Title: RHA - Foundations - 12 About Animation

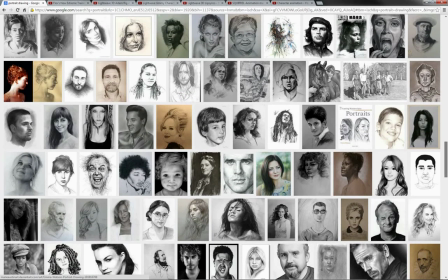[8:08]
And that, I'm afraid, is just part of the journey.
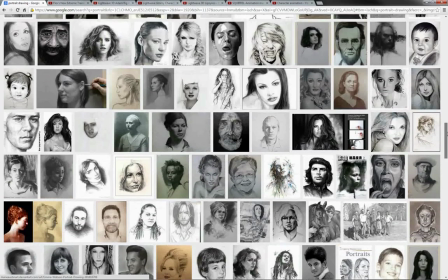[8:11]
You will produce far more bad animation before you start producing good animation,
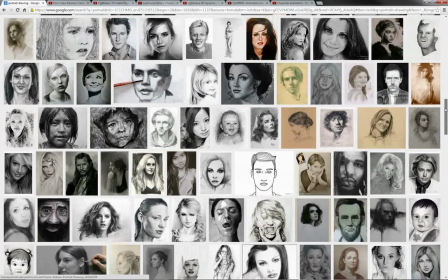[8:19]
unless you just happen to be, supernaturally gifted for it. So what about animation itself?
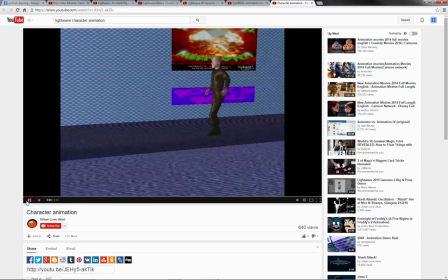[8:25]
Well, some of it should be obviously wrong and bad.
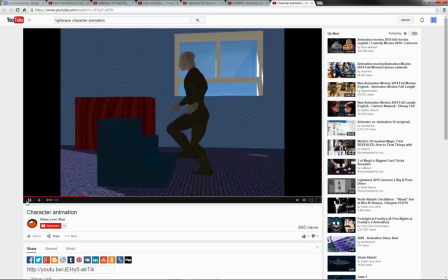[8:32]
So bad that it's you almost can't call it animation, other than the fact that something is moving.
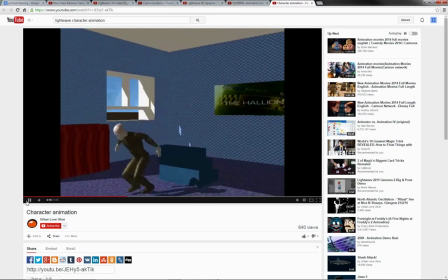[8:40]
That's about, as far as it gets towards that definition. Other stuff can be a bit harder.
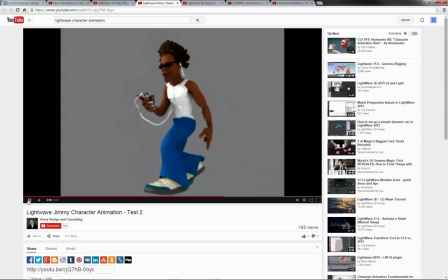[8:47]
This is a good attempt at some sort of character being injected into a walk cycle here, but it's it's very wooden, it's very robotic. There's not a lot of softness to the motion.
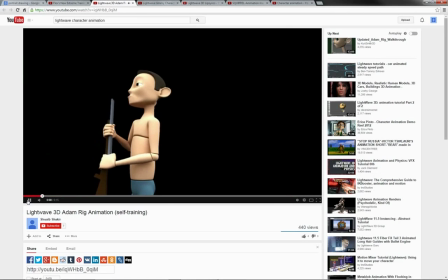[9:02]
It makes it look just too rigid. This piece is interesting. It's got a good few technical flaws.
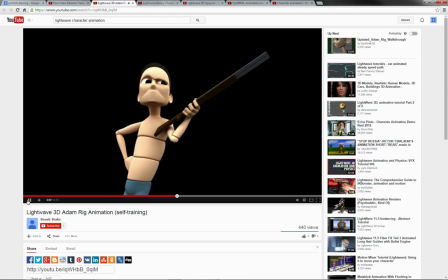[9:08]
Look at the arm drifting there. Look, drift, and look now. See, drift and drift and all of that going on.
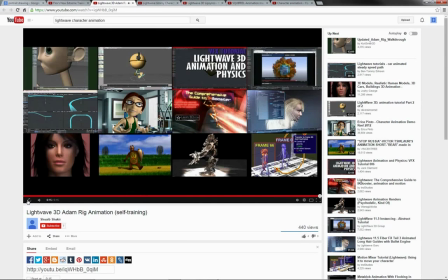[9:17]
It's got a number of technical flaws to it, but it's making some strong poses along the way.
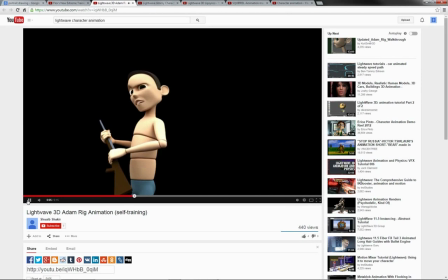[9:25]
A couple of the facial expressions are actually quite good. It's starting to get appeal, and you sort of start to overlook the problems with it somewhat.
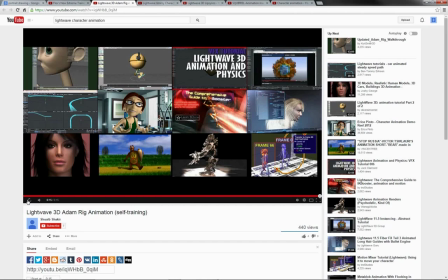[9:38]
You have to watch it a couple of times before you really start to clock on and they start to stand out,
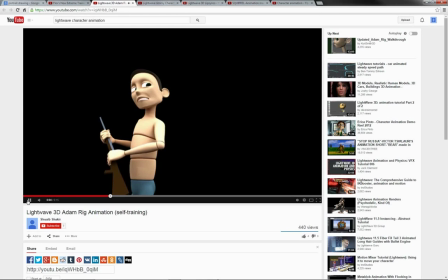[9:44]
because you are getting this strength to the body language, to the appeal of the piece. And so the technical flaws, the drifts and all of that, you know, that's something that can be fixed. I mean, very clearly this piece here is the result of pose-to-pose animation.
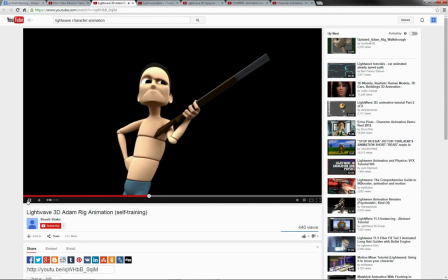[10:03]
The animator has, you know, put in these key poses and tried to animate the transitions and holds between them, and it's all gone a bit wrong. But that technical stuff, that can be fixed.
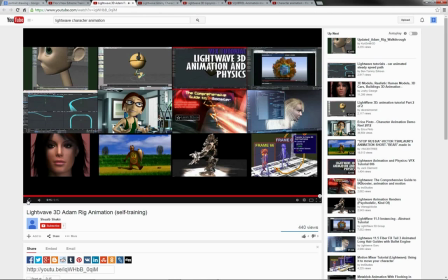[10:15]
That can be fixed relatively easily with just a bit of, you know, time and work and practice. But the appeal is definitely starting to show through. There's a similar thing here.
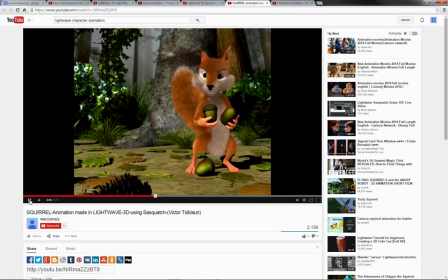[10:27]
Really nice little appealing bit of animation. Some of it, again, it's very sharp.
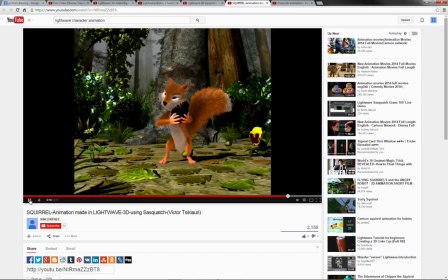[10:33]
You know, the transitions one pose to the next is very sharp.
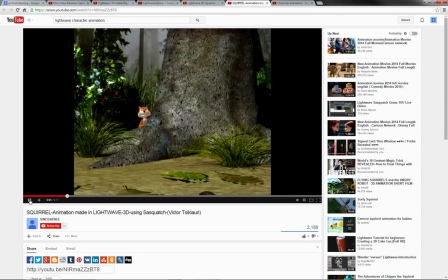[10:37]
There's not a lot of time in the transitions, and you sort of get these little frozen instants.
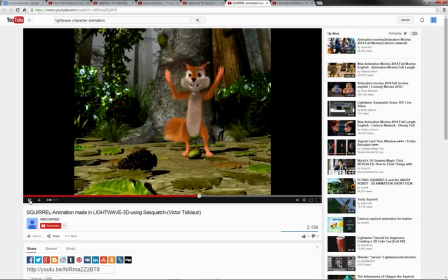[10:43]
It's sort of like a bunch of these frozen instants clutched together.
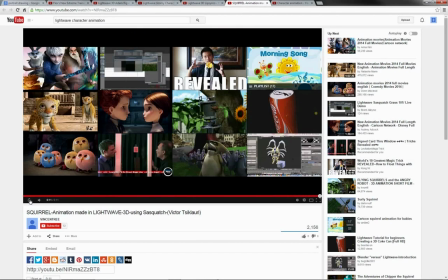[10:48]
But you're certainly getting a feel of this character, you know, what he's thinking, what he's doing.
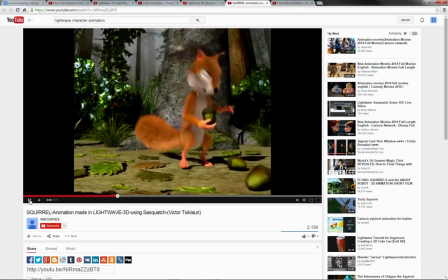[10:53]
You can really read on his face, you know, the little collect and excitement.
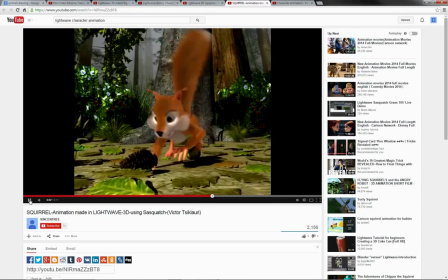[10:58]
I mean, you know, it really starts to come out.
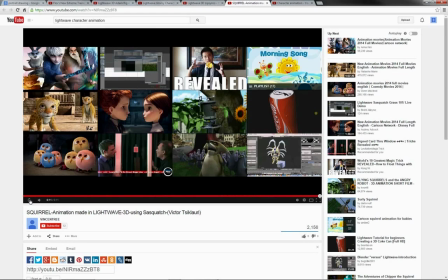[11:00]
So we're getting a good deal of appeal here, even if, again, you know, there are technical errors where certain things could be improved.
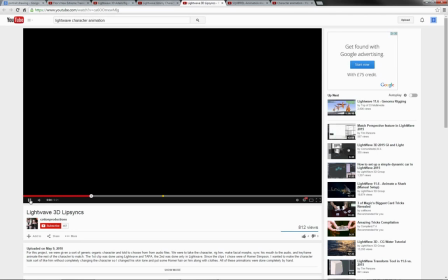[11:08]
Of course, we get other things where there's plenty of motion and whatnot going on,
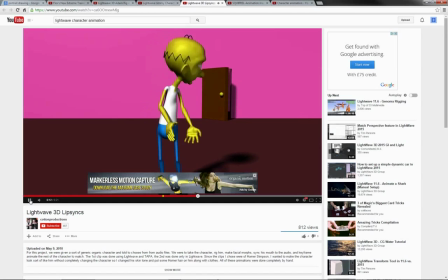[11:14]
but it's really terribly unappealing. Lots of technical problems with it, you know, it's very slow, it's very floaty.
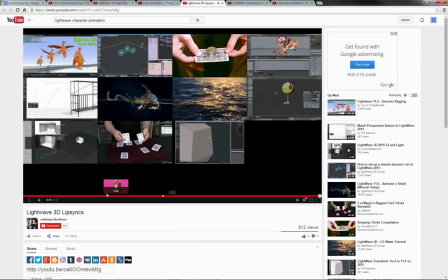[11:26]
It's not really containing itself well, but mainly it's just lacking appeal.
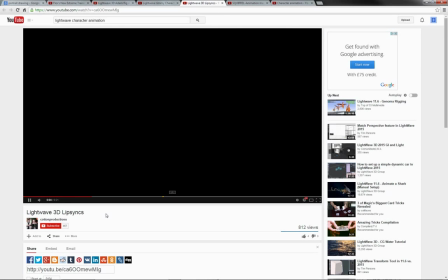[11:31]
It doesn't communicate very well. A lot of it is also motion for the sake of motion.
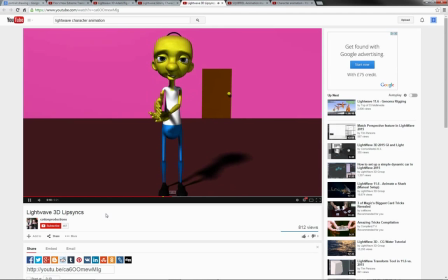[11:37]
Why are these arms flapping around? What's you know, going on? What's the point?
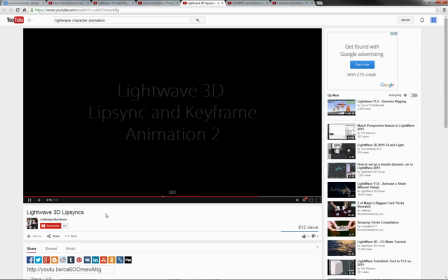[11:42]
In a lot of these moves, it's you know, it's sort of trying to do too much in a way,
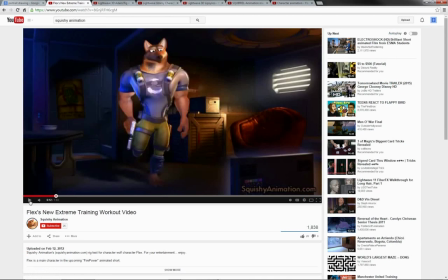[11:49]
and that's detracting from the real point of it. But then, of course, you see some really good stuff like, you know, this guy here. I mean, look at that, really flicking about, you know, all over the place. Look, it's got real spring. The holds are nice and soft. It's got this thing that we call stillness in motion during his holds.
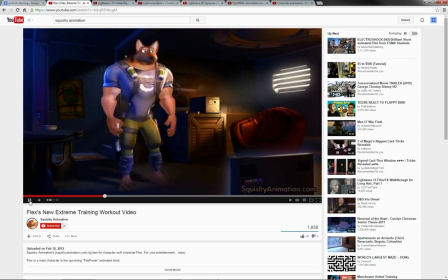[12:07]
He doesn't stop dead. You know, look at that. There's something going on. There's just a tiny little move on the arms or a look around of the eyes.